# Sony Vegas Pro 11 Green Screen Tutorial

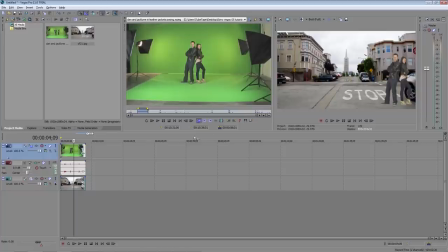[4:11]
It's getting there, but there are a few more things we can do to make it look a little better. First, I want to add a little contrast to our actors. To do that, make sure the Video Effects tab is selected, and then drag Color Curves down to the clip.
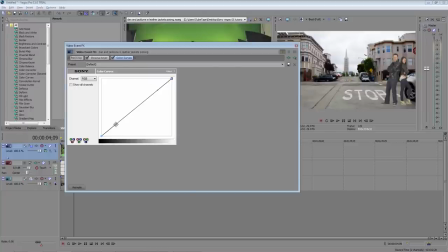[4:31]
That opens up the Color Curves window. I'm going to make a standard S-curve, which adds a nice contrast to the image. And I'm going to drag this part down a little bit to darken the shadows, and then this part up a little bit to brighten up the highlights.
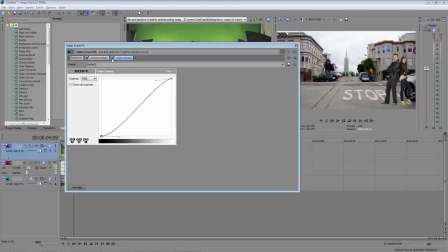[4:50]
You can see the difference when I turn it off and on. That looks a lot better.
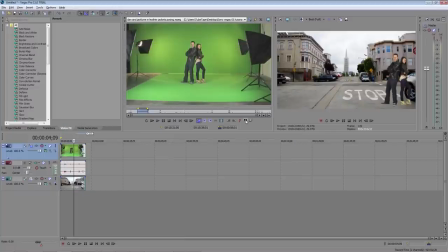[4:54]
So we can close the window now. Next, I want to put a little shadow underneath our actors, which will help sell the illusion that they're really standing there on the street. right-click on the timeline, and then select Insert Video Track.
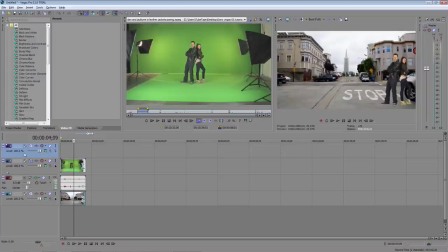[5:11]
Now drag the new track to right above the background layer here, and go back to the Project Media tab and drag the city image down to the new track.
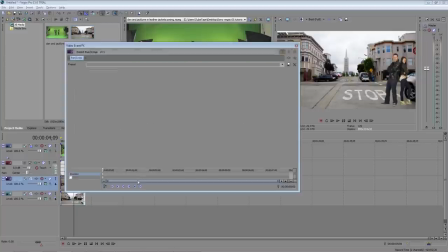[5:24]
Click on the Event Pan Crop tool, and we're just going to draw a mask in the area that they're standing.
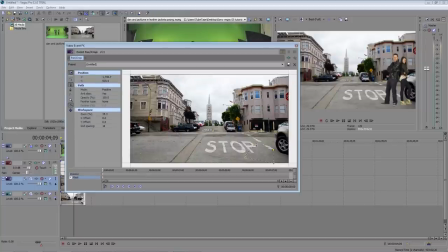[5:31]
Okay, and let's change the feather type to both,
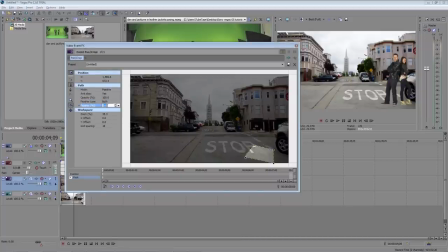[5:38]
and add about an 11% feather to it.
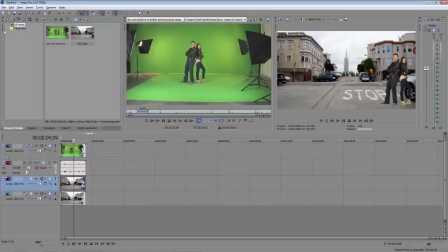[5:42]
Close the window, go to the Video Effects tab, and drag the color curves to that layer.
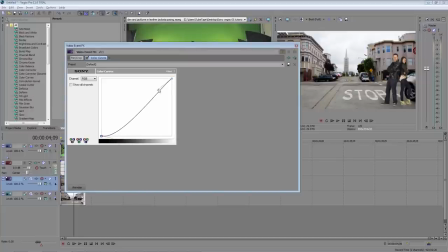[5:50]
And we can darken that up a little bit. There we go. And now it looks like they're casting a shadow on the ground.
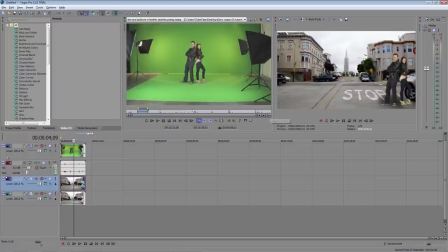[5:59]
So the last thing I want to do is give the entire scene an overall look that will help blend the two images together a little better. I'm going to right-click in the blank area here in the timeline and click Insert Video Track.
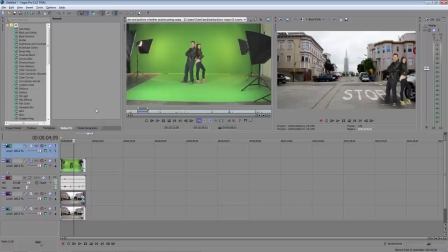[6:14]
I think I want to turn this into an old-looking film, so make sure the Video Effects tab is selected again and drag Film Effects down to the blank area on your new video track.
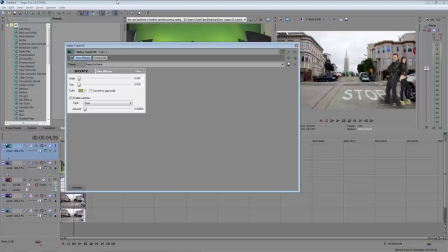[6:28]
And as you can see, Film Effects has been added, but it hasn't changed our video at all. So what we need to do is in the Effects chain, we need to drag Composite to the front of the chain.
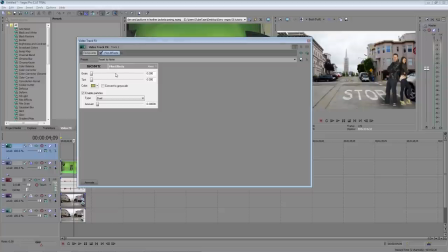[6:42]
And now it's changed both our video and background plate to this old style sepia colored looking film with dust and scratches. I'm just going to make a few little adjustments to it. Feel free to play around with the settings to get the look you want. You can always reset it to the default settings. And I think that looks pretty good.
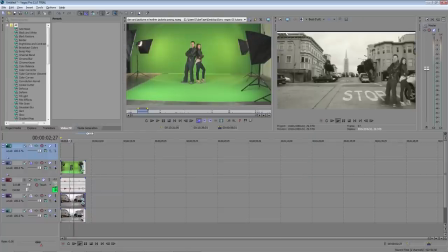[7:03]
So that's the conclusion of our Sony Vegas Pro green screen tutorial. I hope that helps you understand how to work with green screen in Vegas now. Keying out the green screen is really the easiest part.
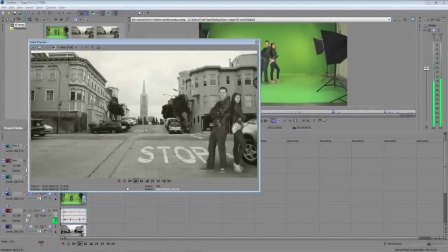[7:15]
Fooling your audience into thinking it was shot on location is really the challenging part, so remember to take your time adjusting and color correcting your shots. Thanks for watching, and remember to check out TubeTape.com for more tutorials. See you next time.